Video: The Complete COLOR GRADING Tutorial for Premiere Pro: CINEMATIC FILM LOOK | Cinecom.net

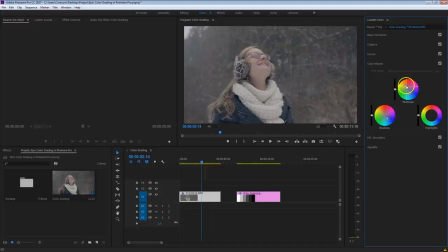[8:13]
And you want to take a look at the skin tones in this shot here. Make sure that they look natural, that it's not magenta nor green. We want to add nice skin tones, something like this. And finally, and this is the last step with the highlights, we've been shifting these colors here, blue and yellow.
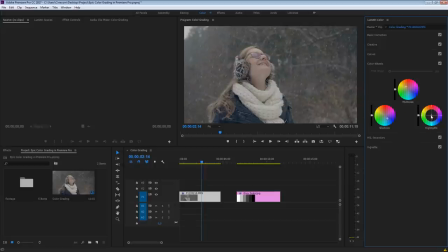[8:29]
But something very important is that you have to look at your whites at any time. And in this case, that's Kim's her scarf. So if her scarf now is starting to look yellowish, or the sky here on top, because we've changed that in the midtones, make sure to bring that back to white. And we can do that by bringing this to the opposite side. Now in this case, it's all pretty okay.
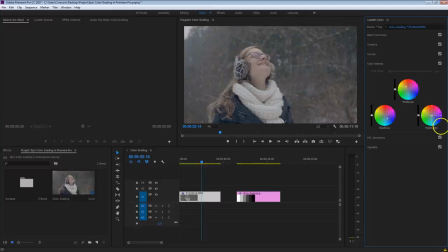[8:49]
But you might want to bring the highlights a bit more to the blue side here, if necessary, to make those white area real white. Now let's have a look at the before and the after, and you can see that we've already done a pretty damn good job here. We've got a rich contrast, and that's basically just done by adding two different colors in the shadows and in the midtones.
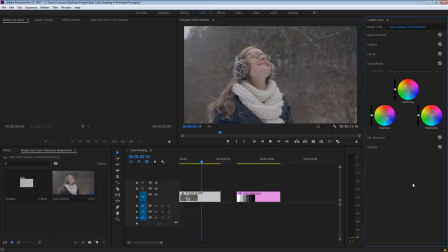[9:09]
Now these were the more basic tips. Now definitely stay tuned here after the break. We're going to take a look at some more advanced tricks, and that is really going to make the difference and make those shots pop like in those cinematic films.
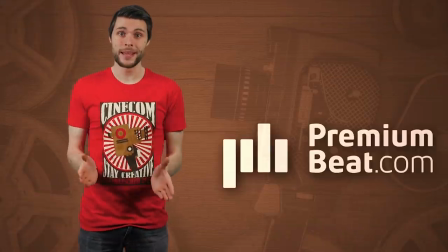[9:22]
Compile your perfect soundtrack with Premium Beats library of exceptional royalty-free music.
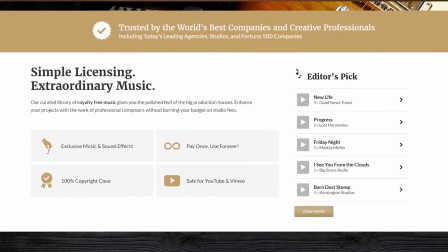[9:27]
All tracks are copyrighted clear, and their simple, comprehensive licenses let you use each track as many times in as many projects as you want.
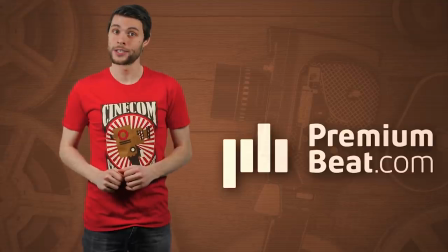[9:36]
Check the link in the description for more, or head straight to premiumbeat.com to find the track you need.
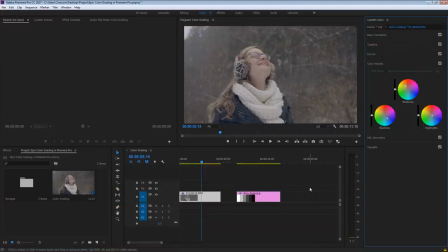[9:42]
Hey folks, welcome back. So the next thing that we want to do is make sure that Kim is going to pop out in this scene. We want to draw attention to the subject. So what we are going to do is lift up those highlights even more to make it real pop.
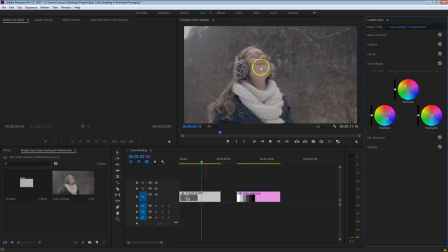[9:57]
Now, to work specifically on your subject, we have to actually cut her out and create a mask. To do that, simply select your clip, hold down the Alt key on your keyboard, and drag that clip to channel number 2.
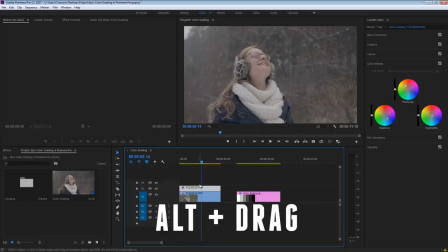[10:09]
And that will make a duplication of it, but also it will duplicate the gradings that we have done prior.
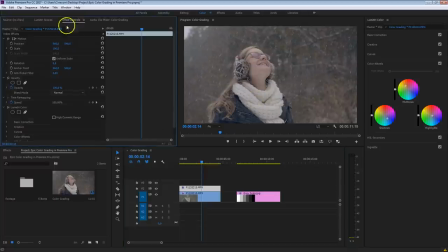[10:15]
Now let me head over to the effects controls here on top, and from the opacity over here, we're going to locate the pen tool. This here is going to allow us to create a mask around Kim. Now very important is that you are going to start in the beginning of this clip. Let me take the pen tool here. That allows me to create multiple points around Kim and connect these lines.
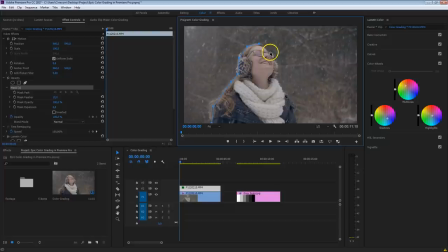[10:34]
Now, it's not that important if your mask isn't done so correctly. You can go pretty rough over this, and you will see in just a minute why that is. Something like this, and I'm going to set this for a moment to 25%,
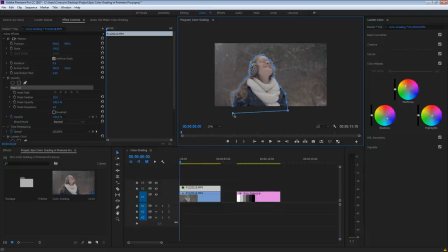[10:46]
because very important here is that you are going to go outside of the canvas, because else you might see a little line here on the bottom. There we go. Now this mask has to move also together with Kim, so we are going to track that, and that's why you have to be in the beginning of this clip. Just press the play button here under mask pad, the mask that you've just created,
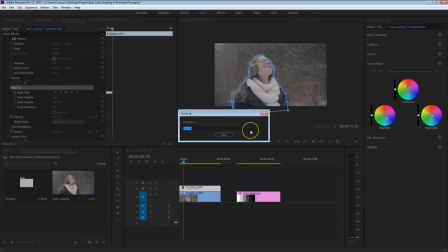[11:05]
and that will start creating keyframes as you see, and it will track that together with Kim. And if everything goes well, that mask should stay on her. If something goes wrong, just hit that stop button and adjust where needed. Alright, so tracking has been done, and as you can see, the mask followed her pretty good.
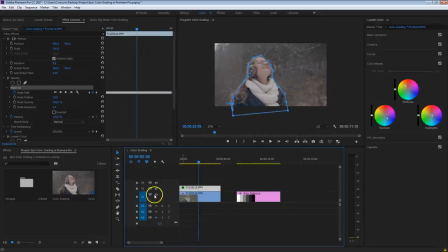[11:22]
If I'm going to disable here the layer below Kim, you'll see how the mask actually works.
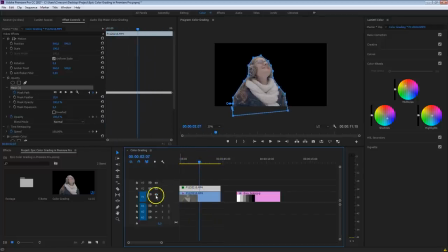[11:27]
So we've got her isolated right now, and that is perfect, because what we want to do now on Kim here is make her pop even more.
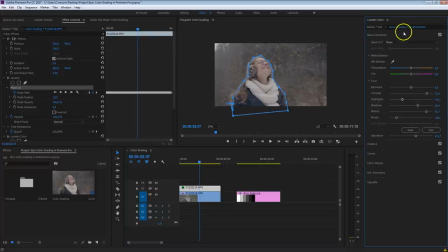[11:34]
I'm going to go into the basic color corrections, and there are different things that we can do.
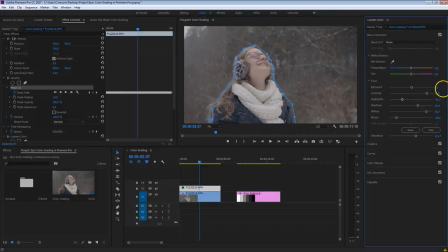[11:38]
For example, we can increase the exposure if you like, so that will brighten her up a little bit more, making her stand out a bit more. But we can also work on the contrasts. For example, here on the whites, I'm just going to increase that even more to make her scarf pop out. But again, make sure that you are not going to overexpose this. Perhaps a bit more contrast as well.
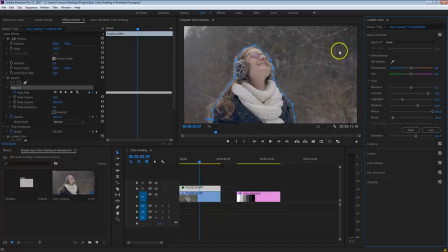[11:57]
Bring down those blacks. So as you can see, there's a lot of contrast now on Kim. And if you are going to take a look at the before and the after, you can see what that does to her and how that makes her pop out from the background. And by selecting and treating these different parts, you can really guide the viewer to those spots.
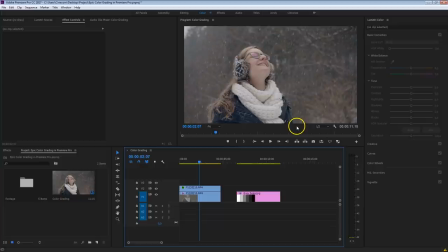[12:15]
Now, very important as well, if your mask is getting visible, make sure to feather that as well.